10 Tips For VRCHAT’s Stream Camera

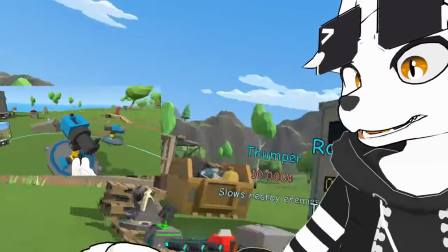4:04 Or you could even go crazy and show off a separate capture of both your stream camera and the VR view for two simultaneous perspectives.
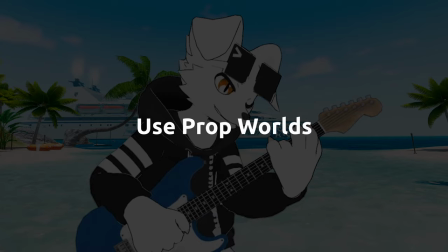4:11 This might be good for live streaming. Let me introduce you to Prop Worlds and VRChat.
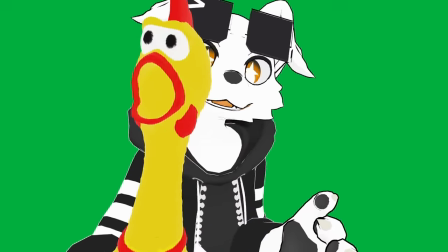4:17 Prop Worlds contain holdable objects that you can act with in order to provide context to your performances.
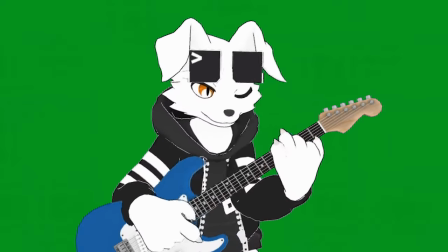4:22 You'll need to actually use a green screen this time, otherwise the prots will be lost with the environment.
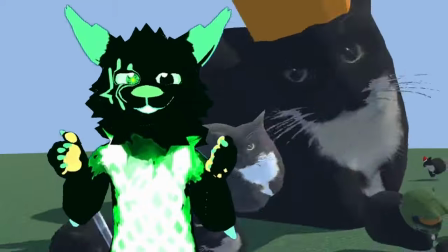4:27 This is also a good place to find a blue screen as previously mentioned, in case you need it for a green character or object.
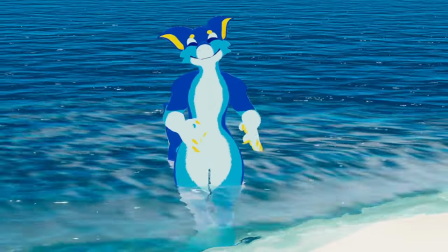4:33 For example, when I made a video about the Furry Species Manokits, I wanted a shot of them wearing a beach object on their head.
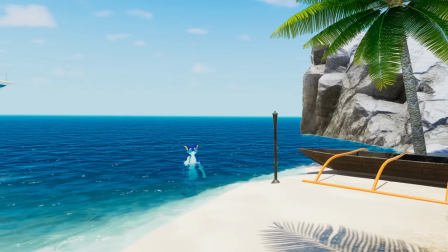4:39 But I also wanted to maintain continuity with the same beach world I had shot with previously.
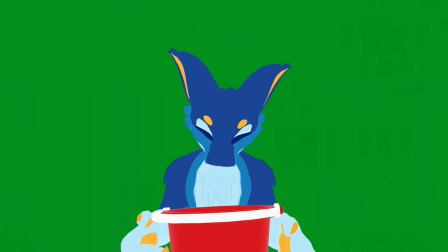4:44 So I took a screenshot of that world, my friend acted out the scene with a prop, and I overlaid the footage for the final shot.
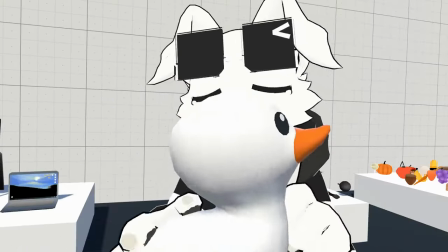4:50 And yes, with avatar interactions, you can totally add props to your own avatars. However, I find it a bit tricky and more time-consuming to set this up.
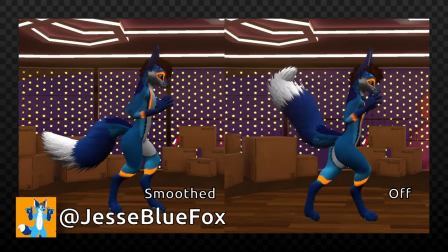4:59 OVR Smooth Tracking is a SteamVR add-on that smooths the motions of your local trackers in order to enhance the movement of your avatar.
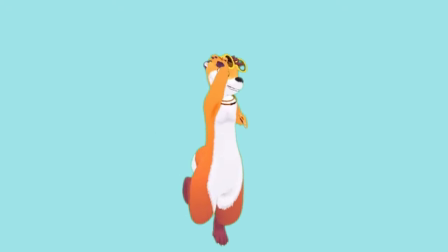5:06 It's super useful for filming in VR, as jittery trackers can ruin good shots through no fault of your own.
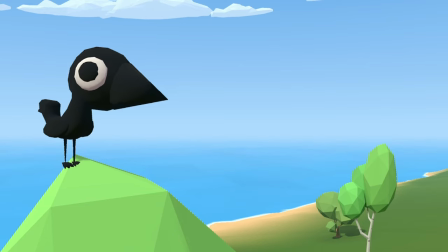5:12 If you'd like to learn more about it and other add-ons that can enhance VRChat, check out this video on SteamVR Mods that can help improve VRChat.